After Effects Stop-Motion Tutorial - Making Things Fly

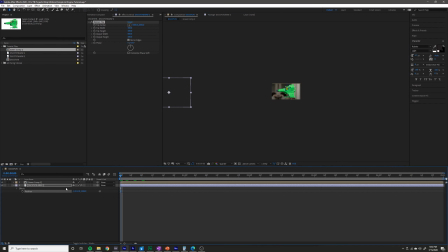4:03 I'm going to go to the beginning of my composition, press P to bring up position on the background layer, start keyframing by selecting that stopwatch right there. I'm going to go to the end of my composition, which, by the way, my composition is 5 seconds, and I'm going to drag the background all the way to the right.
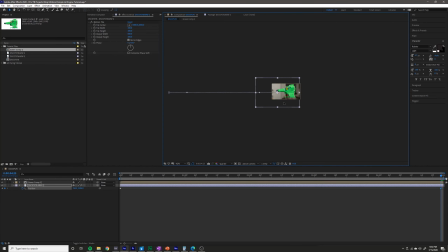4:22 And by the way, to make sure that it doesn't move up or down at all, you can hold shift to keep it in a straight line. So it looks like I can go about this far, so I'm going to stop it right there. And now I'm going to go through and just preview that to see how fast it's moving, because I have a certain idea of how fast I want it to move in my head.
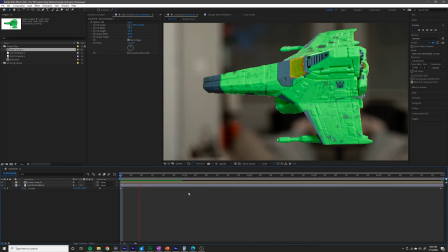4:42 And of course, you can just play around with it to your taste. But this isn't fast enough for me.
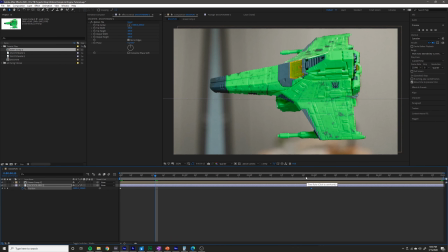4:48 So what I'm going to do is I'm going to drag that keyframe out a little bit closer so that it moves a bit faster.
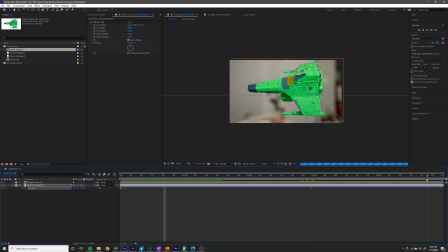4:55 And that's starting to look good to me. Now, if I wanted a 5-second shot, this would not be good enough because my shot would end right here where this keyframe is. So to fix that, I would probably just increase the output width even more and move it even further. But 3 seconds is more than enough time for the shot for what I need it for, so I'm happy with that.
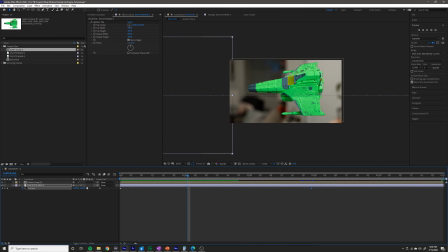5:15 And you should go ahead and turn on motion blur by clicking this little box here underneath the motion blur setting.
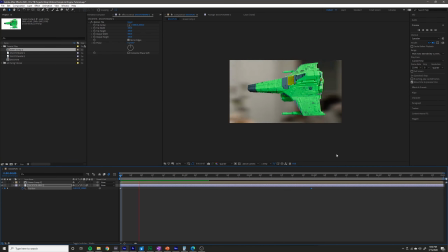5:21 And that will blur your background, and that will give you a much better idea of how it's actually going to look, assuming that you want to export it with motion blur, which I think is a good idea for this effect. So as you can see, it looks a lot better when you've got motion blur going on.
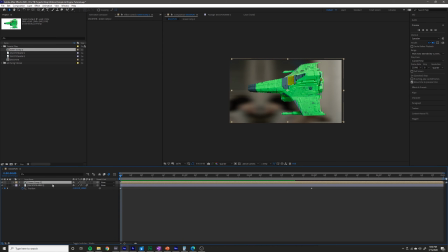5:34 And yeah, so now that we've got our moving background, we can animate the jet a little bit, including the actual fire coming out of the jet. So I'm going to scale down my layer a little bit because I want it to be a little bit smaller in frame. And I'm going to position it over here a little bit to the right.
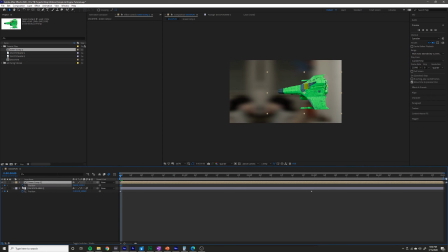5:52 And I'm going to hit P on this layer to start keyframing the position of the jet. And I'm going to go forward just to where I have this keyframe because there's no point in me animating over here.
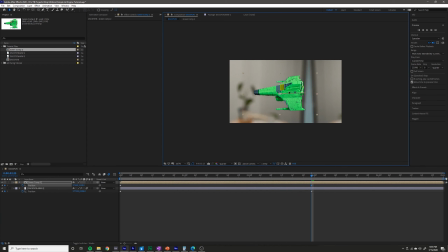6:04 And I'm going to move the jet forward about that far. So now, not only do we have some motion in the background, but we have some motion of the jet creeping forward as well. So kind of like it's going really fast and we can't keep up with it sort of feeling.
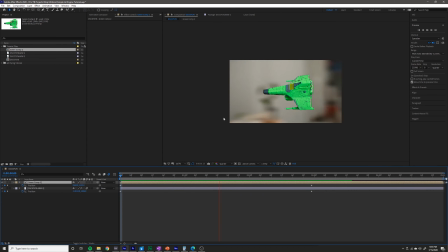6:19 You could also move it backwards, of course, if you wanted to have a bit of a different look. And in my original shot,
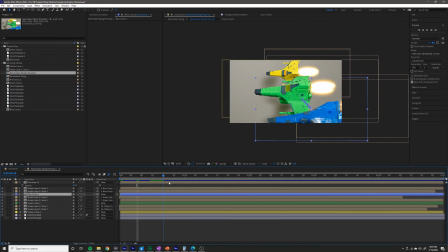6:24 I had all three of them moving, and I just sort of moved them in different ways. I had the yellow one moving backwards a little bit, the green one moving forward, and the blue one moving up, just to give it some life and motion and have their motion contrast each other a little bit.
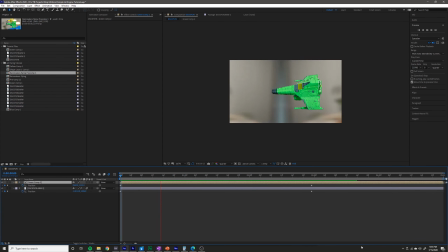6:38 But with this one shot, I'm just going to have the jet moving forward like that. So you might already be happy with this motion, but I like to add a little bit of a wiggle to it to make it feel a little bit more organic, maybe more intense.
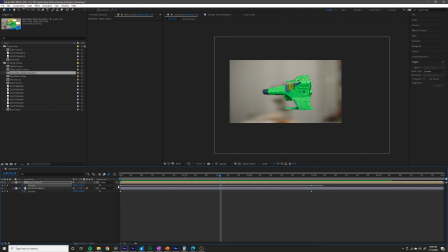6:50 And to do that, you want to select both of your position keyframes right here and open the wiggler. If you don't see the wiggler, go to Window Wiggler. And you want to increase the frequency and magnitude.
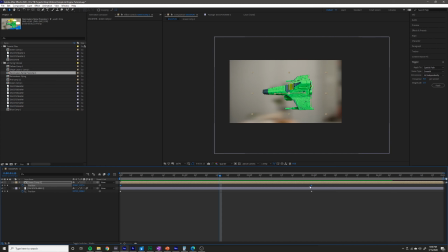7:05 So frequency describes how many times it's going to adjust the position within a second, and the magnitude is by how much. So if I change the frequency to 24 and the magnitude to 100,
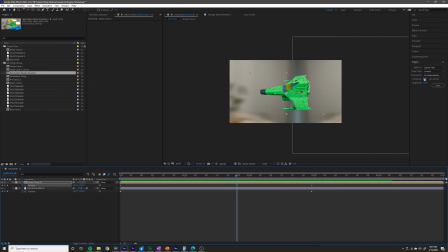7:20 that means that it's going to randomly change the value of the position 24 times a second by some value that is between 0 and 100. So I'll hit apply just to show you what that looks like. And I think it's probably going to be way too much. Yeah.
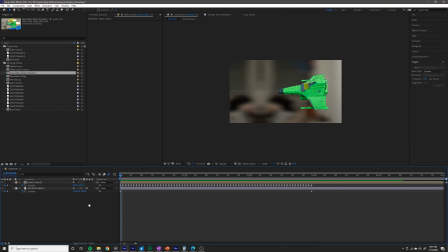7:33 So as you can see, that looks a little bit ridiculous, not at all what I'm going for.
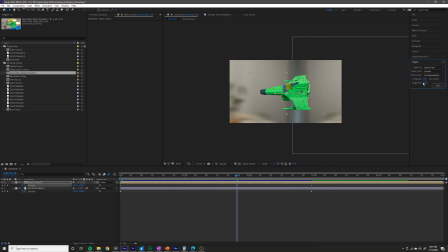7:38 So I'm going to decrease the frequency a bit, maybe around 11, and decrease the magnitude as well. I'm thinking maybe 30. And I'm just kind of guessing and eyeballing. You can change it to whatever looks good for you. So that's still quite a bit in my opinion.
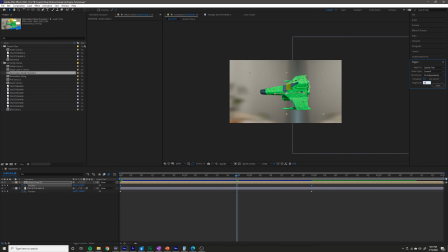7:57 So I'm going to drop the frequency down to 5, magnitude down to 20. We'll see how that looks.
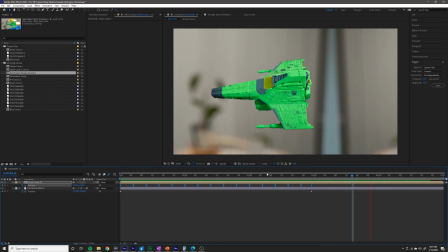8:05 So that looks pretty nice. That's about what I was going for right there.